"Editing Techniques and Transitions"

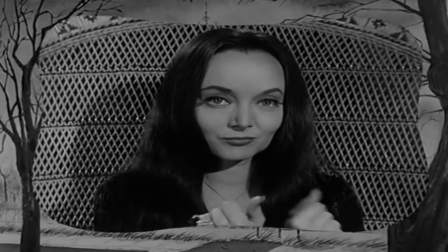[0:07]
time I told you about beginnings of movie and pioneers that changed movie editing into art.
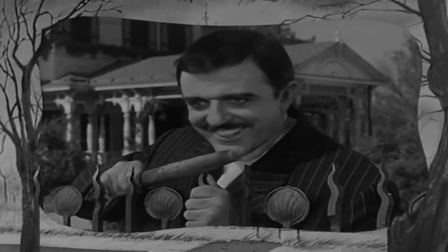[0:14]
Today we spend time on different parts of movie editing, more important for making film in our time, techniques.
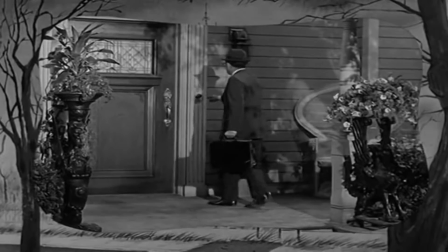[0:24]
Without them, movie that we know wouldn't be as amazing and cool as they are.
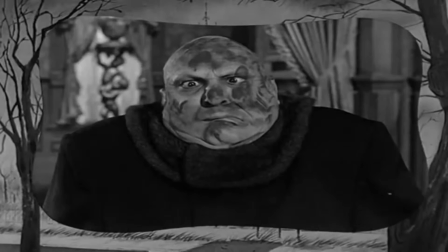[0:29]
But I don't want to talk about recording on green screen.
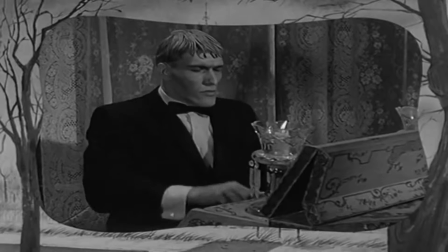[0:33]
I want to show you more simple techniques that everyone can use in their production.
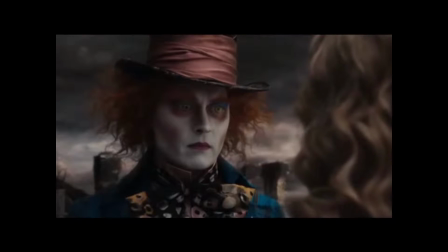[0:38]
So let's start our lesson. Firstly, let's look at effects that we can achieve using just a camera.
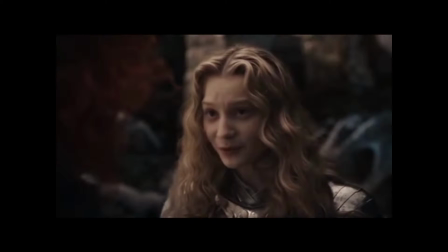[0:47]
In this category we have shoot reverse and alien match, but it's more like regulations than effect.
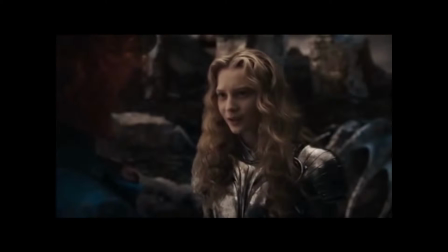[0:55]
This role is used especially when we record conversation between characters.
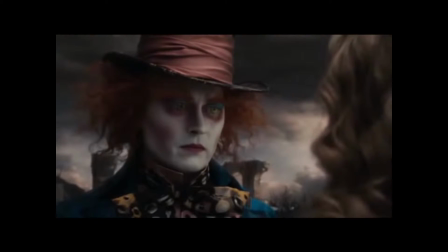[1:00]
It's recording people without legs to show their face.
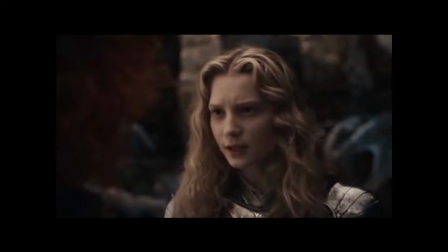[1:04]
Next role that it's very helpful with recording any conversation is
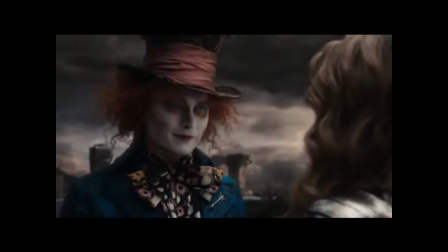[1:12]
180 and 30-degree roll.
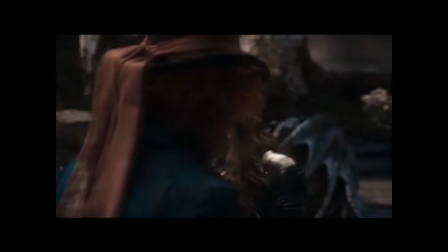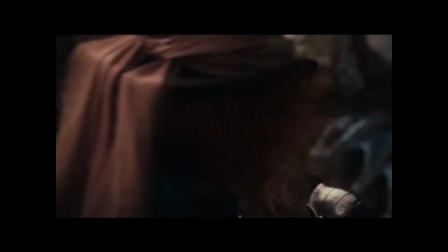[1:21]
This roll regulates place where we can put camera to record some situation.
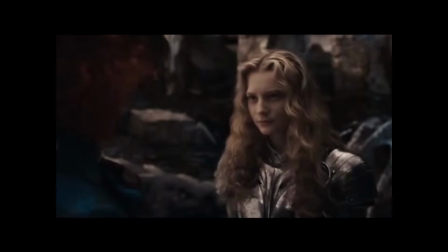[1:27]
So if we record two characters in front of each other,
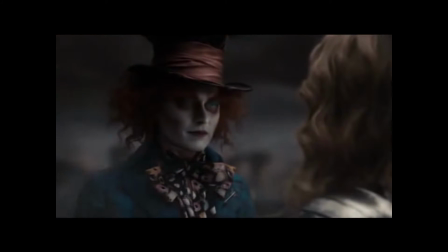[1:32]
we can move camera only in half circle near those characters.
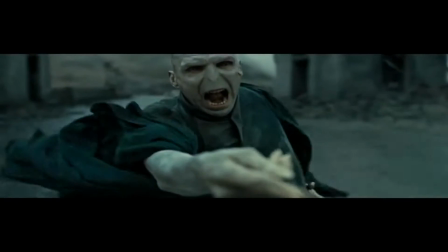[1:40]
To keep people's focus on specific things in action, we use match on action.
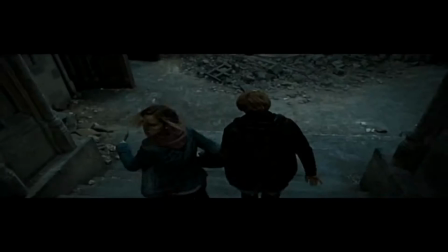[1:46]
It makes smooth changes in some shots.
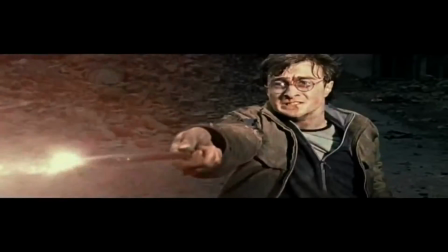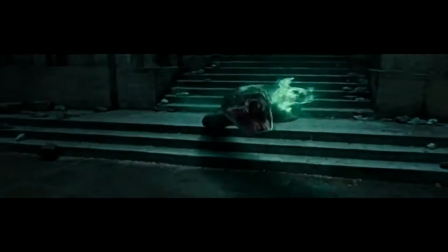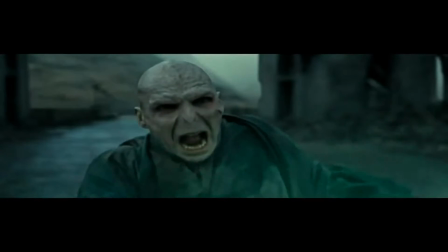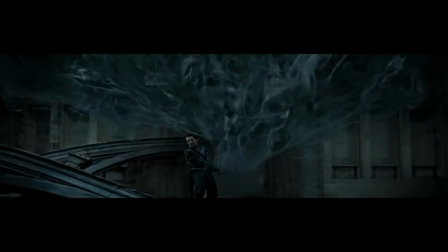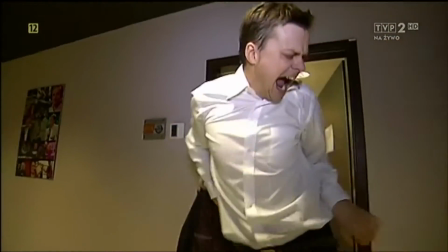[2:21]
When we want to change something in action, for example place or time, then we can use dislows.
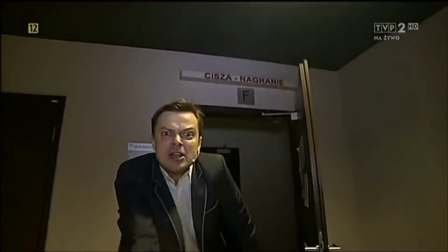[2:28]
This technique is used when we want to show strong connection between things or do different shots too.
Don't stop me, don't stop me, don't stop me. Hey, hey, hey! Don't stop me, don't stop me.
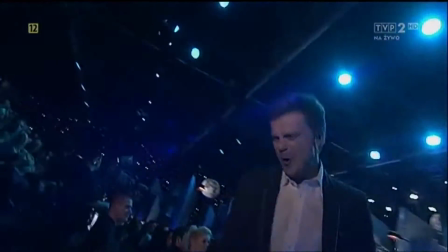[2:42] Ooh, ooh, ooh. Don't stop me.
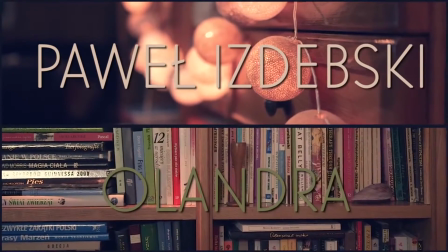[2:45]
Fade in and fade out is used when we want to show end of one story and beginning of next one.
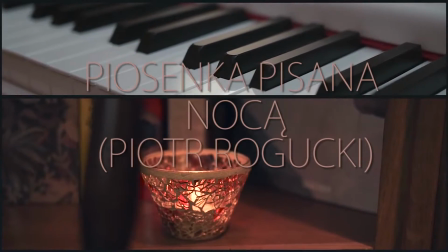[2:53]
This effect is used not only in movies, but in TV shows and between chapters.
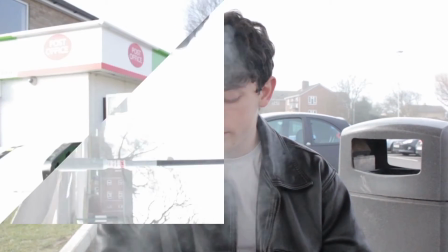[3:01]
Similar to this technique is the one called wipe. Difference is that we use this show beginning of new chapter.
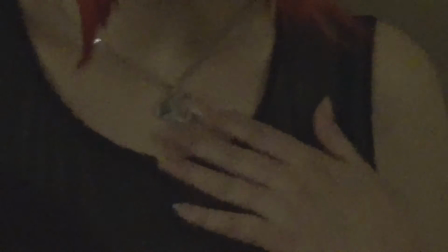[3:10]
To put together two different shots, we use match cut. It's an easy technique, but it's connection between shots.
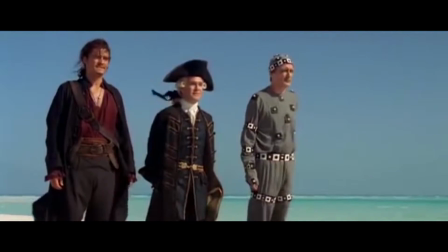[3:18]
That's all about techniques used in first part of montage.
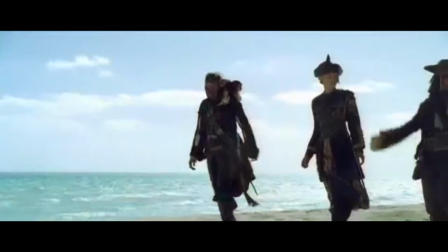[3:23]
It's time for more difficult techniques that take more time to make.
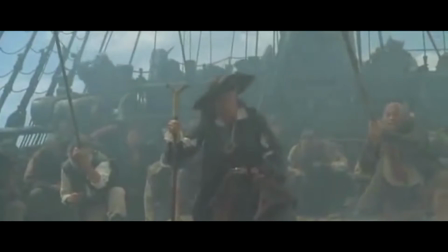[3:28]
Those types of techniques we called alternative editing.
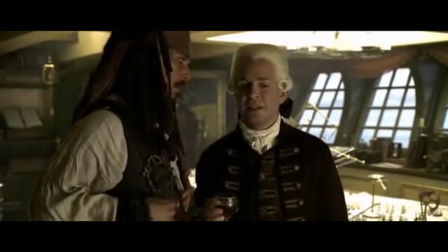[3:34]
Anyway, it's still easy to make for everyone. Let's start with effect used since beginnings of film.
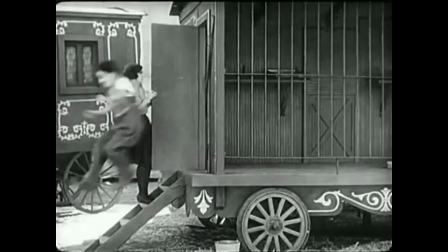[3:42]
Speed up, because that's what I'm talking about,
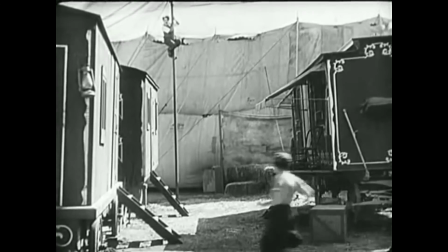[3:45]
was used in every silent movie to make characters faster than in reality.
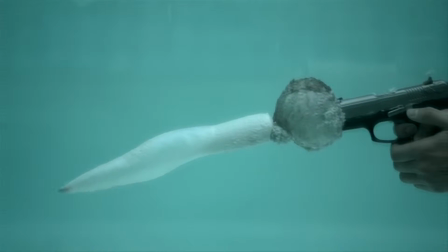[3:52]
Similar is slow motion. It makes sense slower than they are.
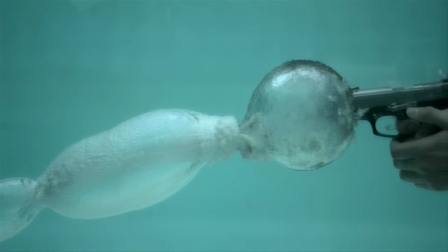[3:56]
To get this effect, we can record some scene using special camera or just put special effect on part of film when we edit it.
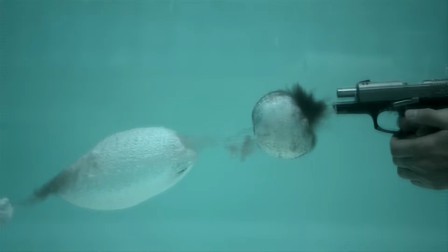[4:05]
This effect shows things that we can't normally see and makes scene more dramatic.
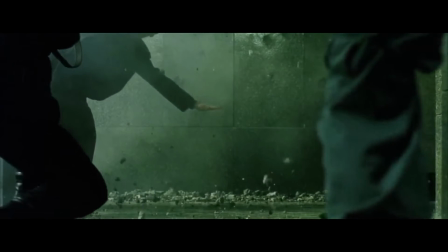[4:12]
Both of those effects can we put together.
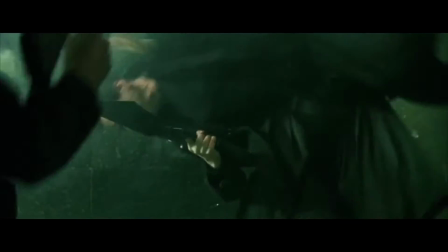[4:16]
When we editing, we can make faster normal action, but in dramatic moment we can make it slower to show emotion in scene.
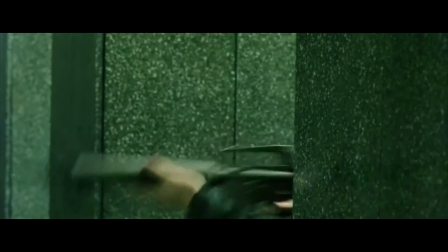[4:24]
It's a very effective technique used in a lot of movies.
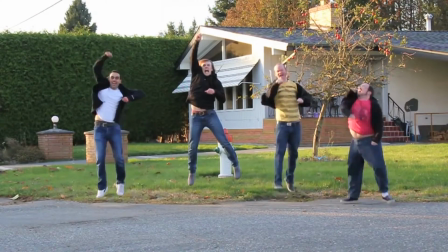[4:28]
But what if you want to say something more about something in one special moment without moves?
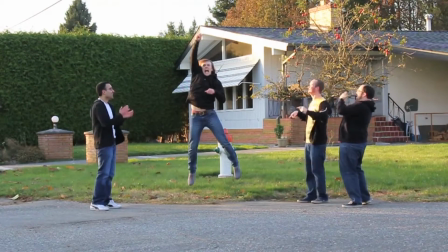[4:35]
Then we use freeze frames. This effect is used, for example, in films where we have narrator.
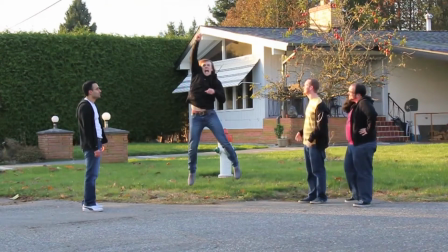[4:41]
Usually we have action, then we have freeze frames and narrator talking about a character, then everything starts again.
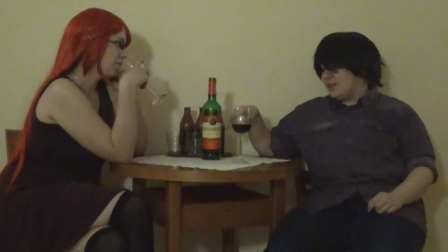[4:50]
easy to make when we have recorded material is no or limited cutting to close-ups. It's taking one long scene without close-ups or cutting.
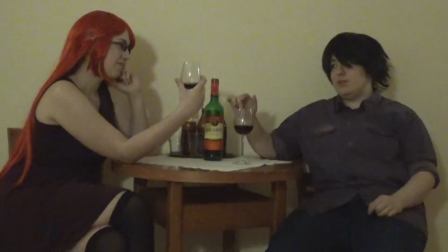[5:00]
In this situation, audience must look at one scene and they can see more details because they have more time for this.
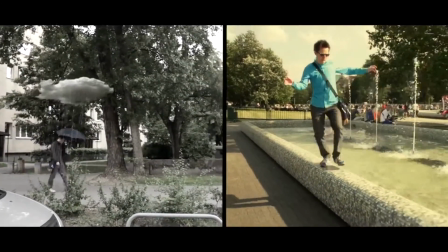[5:13]
Next, very nice technique is split screen.
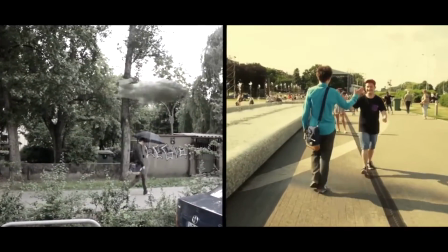[5:15]
We use this technique, for example, when we want to show some situation in 2 or more variants.
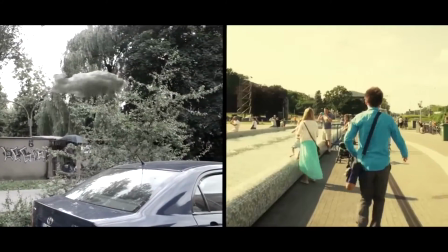[5:22]
This effect is often used in short films, adverts or music videos.
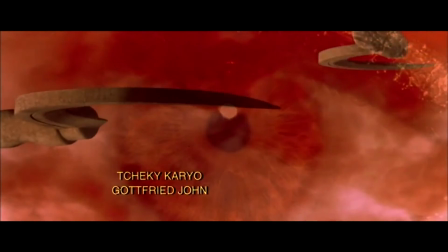[5:30]
Similar but different at the same time is superimpositions.
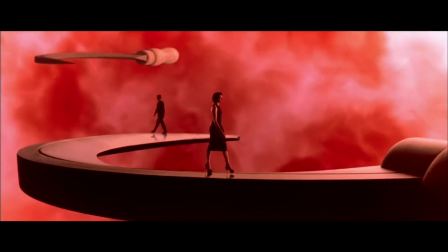[5:35]
It's used 2 different shots in the same time like last one,
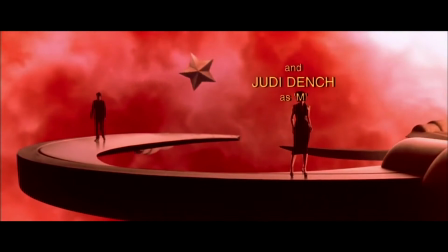[5:41]
but one of these shots is like a frame for second one.
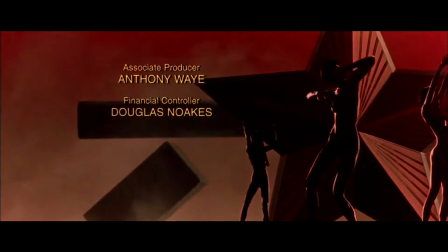[5:46]
These techniques help with hidden special meaning, something like key to film. It's used in films or TV shows opening. The last one, the most difficult to make, are visual effects.
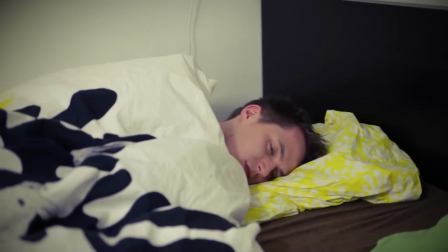[6:02]
It's putting special effects into film, but not to hide them and make them more real.
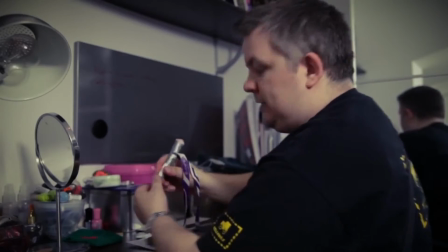[6:08]
These techniques must be easy to see in scenes.
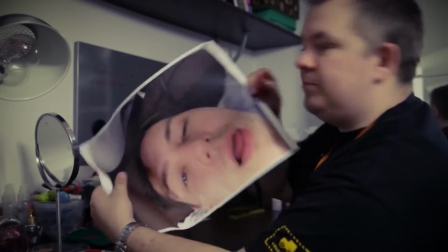[6:12]
For example, if main character is fighting with others, then we can see how he is scoring points.
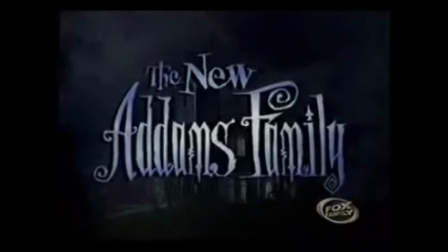[6:22]
We can talk about film editing for hours.
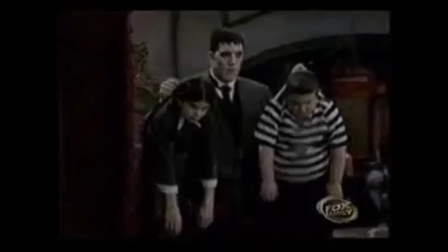[6:26]
I showed you the most important techniques that are used in a lot of productions and rules that help with recording.
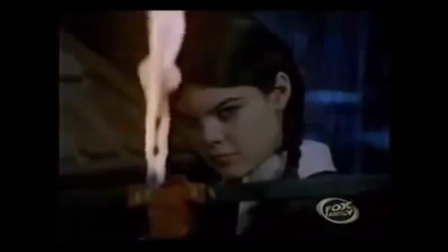[6:34]
There's a lot of different effects that make film more dynamic, but let's be honest,
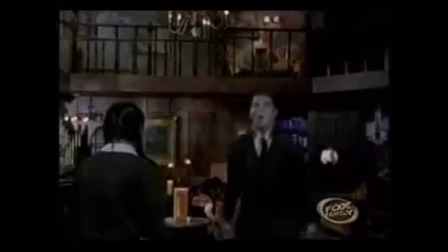[6:40]
if script is boring, then nothing can help, and special effects, no matter how amazing it will be.